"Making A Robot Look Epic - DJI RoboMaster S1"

That was our non-official DJI RoboMaster S1 commercial.
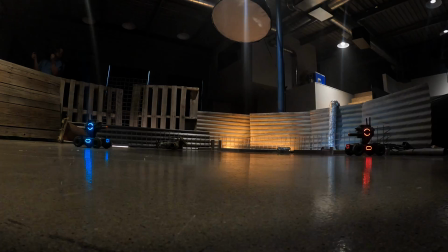[0:37]
We want to show you guys the process of creating a commercial and what that looks like.
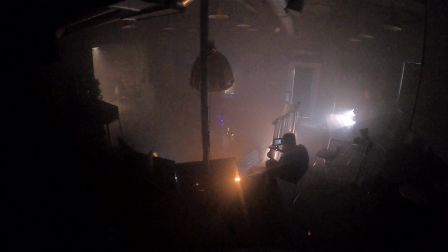[0:42]
Now, most of our projects that we do on this scale would take not too long, maybe like four, five, six hours.
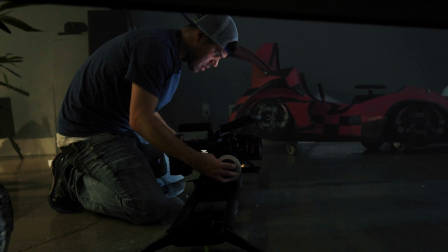[0:48]
Just to film that commercial itself, that was two days of work and we want to show you the process of what that looked like.
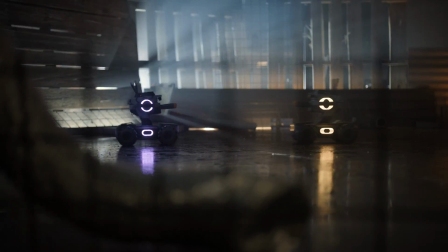[0:55]
The first thing we gotta do is figure out what a cool commercial would look like. I think we just make some cool transitional movements with really epic cinematic lighting.
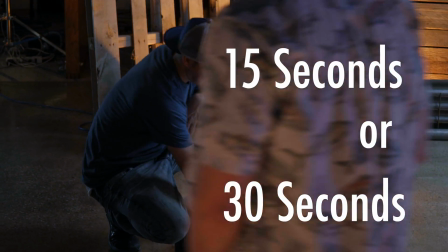[1:05]
Most commercials on TV are 15 seconds or 30 seconds. This little commercial that we're doing on our own, it's not a commercial. This is not an- Robot. This is not an official commercial for DJI.
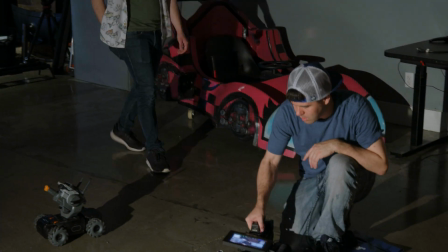[1:19]
We're just essentially creating something that we would want to see as a commercial. We're going to try and capture as many unique interesting angles as possible to grab people's eyes.
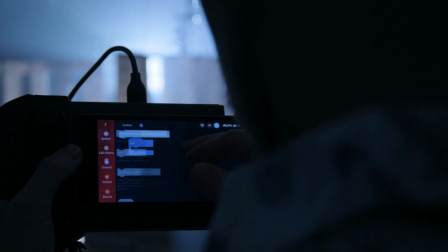[1:27]
Lighting will also be a big part of this. We're gonna show what these robots can do as far as they are incredibly fun to battle with and with racing So we're gonna show both
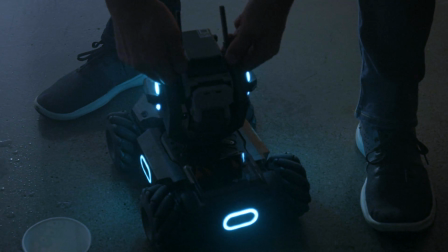[1:35]
of those features and then we'll pick in the editing room one one actually plays out a little bit better So we're gonna actually set up an arena right
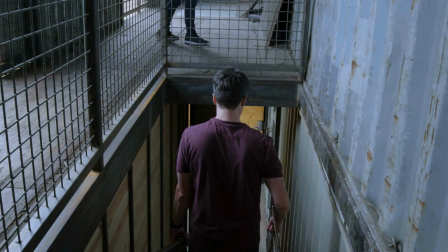[1:42]
here in our office You guys are used to seeing our office So we're gonna do what's called set dressing where we're gonna go outside is to find random things
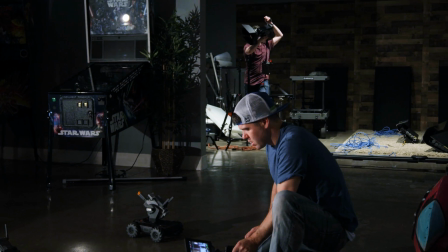[1:48]
that we scouted yesterday And set up the stage for a little battle notice the location that we have set up We didn't do a
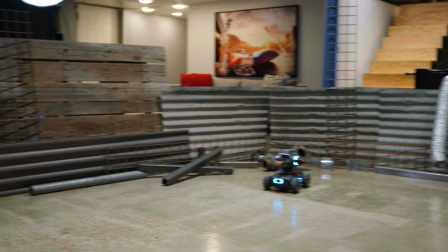[1:55]
full circle, but we're gonna make it look like we set up a full barrier We just don't have enough resources,
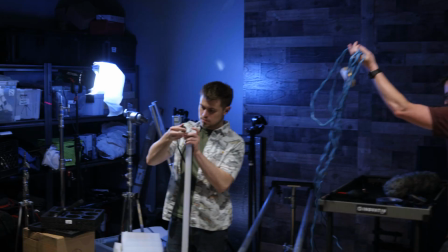[1:59]
but we're gonna fake it by looking this way And then we're gonna swap the lighting move the props a little bit just so it looks like we actually had a full 360 I'm back One of my favorite features about these robots is battle mode as they're battling They're using infrared sensors so I can fire with infrared and if I hit any of these marks right here The robot is going to take damage Robots taking a nap as you're battling you have the health mode that will bring your robot back to life You also have the question mark that can give you a ton of new items as you're battling as well whether that's Invincibility,
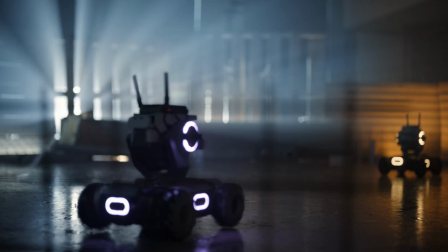[2:36]
enhanced speed, disable this robot, so I'm stoked about the battle mode definitely check it out So we're programming the robot,
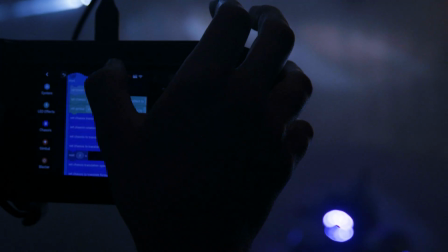[2:44]
they give you little training courses on them too, which is super rad You can make it go a certain distance and then at that distance it will turn Seriously sky's the limit anything
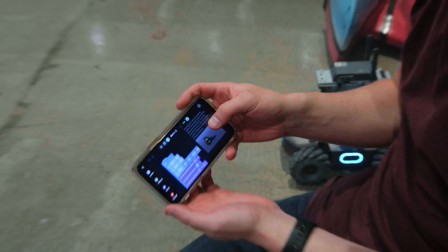[2:51]
you can think of you can make these robots do. This is a drifting program I'm gonna hit play.
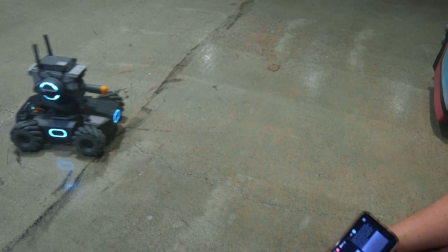[2:56]
Let's see it go forward and then it does a drift movement. I am programming a preset That wasn't me. That was a preset. We just programmed a robot. Are your minds not blown?
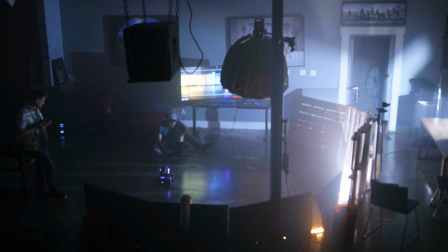[3:12]
I am just walking this light back and forth to kind of create this light motion in the background It adds a really cool element to
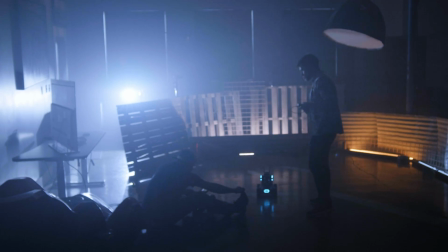[3:19]
it just movement when you don't have other things you're working with Jeff just programmed the robot to do the same move over and over for this tape that
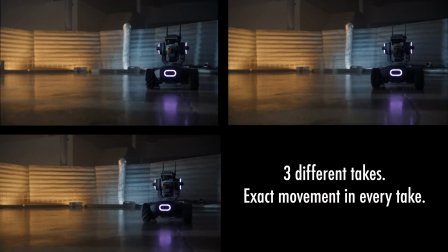[3:26]
we're doing. Now why does that matter? Well, we're pulling focus and it's hitting its marks every time. Try programming an actor, it doesn't work.
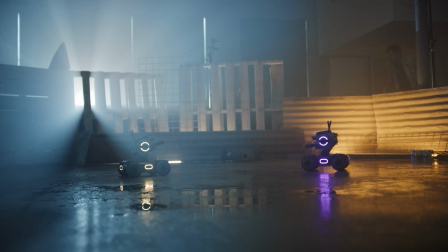[3:34]
So for this project, as we wanted to see by adding a wet down, by making the ground wet, how it could enhance the film.
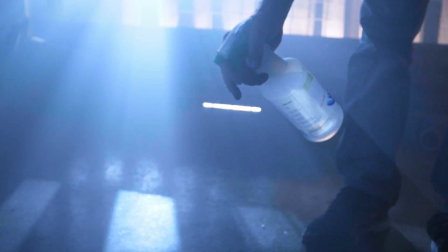[3:42]
But it definitely made a massive difference and just raised that production to a whole nother level.
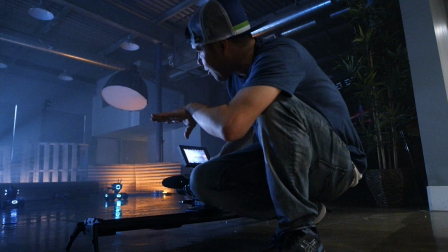[3:46]
We just got done with the wet down and took four bottles to get everything wet in our office. So Zane is behind lights once again,
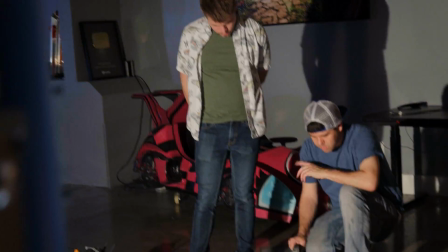[3:52]
and I'll be on camera and Jeff will be controlling both robots What we notice is usually it takes
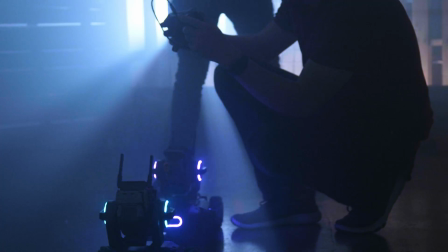[3:57]
us a couple shots to get in the groove of like okay This looks sick and then we get like really really excited.
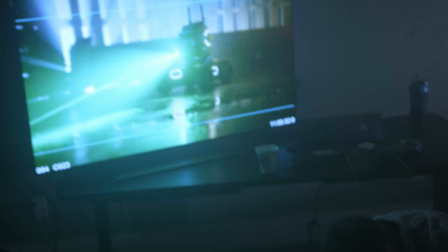[4:02]
We're doing an aperture backlight It's a 120d in the background Zane is moving it.
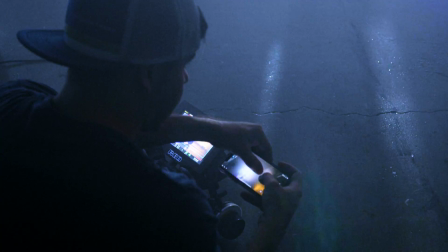[4:06]
Jeff's firing one of the robots I'm firing one while filming and Zane is moving the light up and down left and right But as you'll
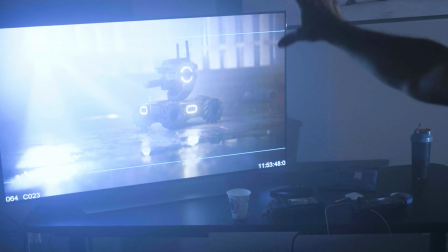[4:13]
notice like right now as we're playing things back like it looks great when it's just pure blackness But then when Zane starts bringing in the light like everything
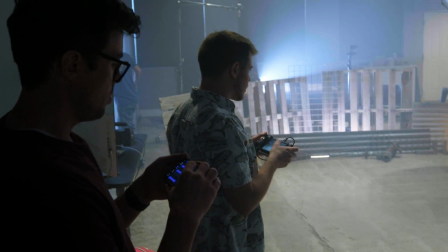[4:19]
just pops targets are quiet. Oh Right now we are going to have a battle to the death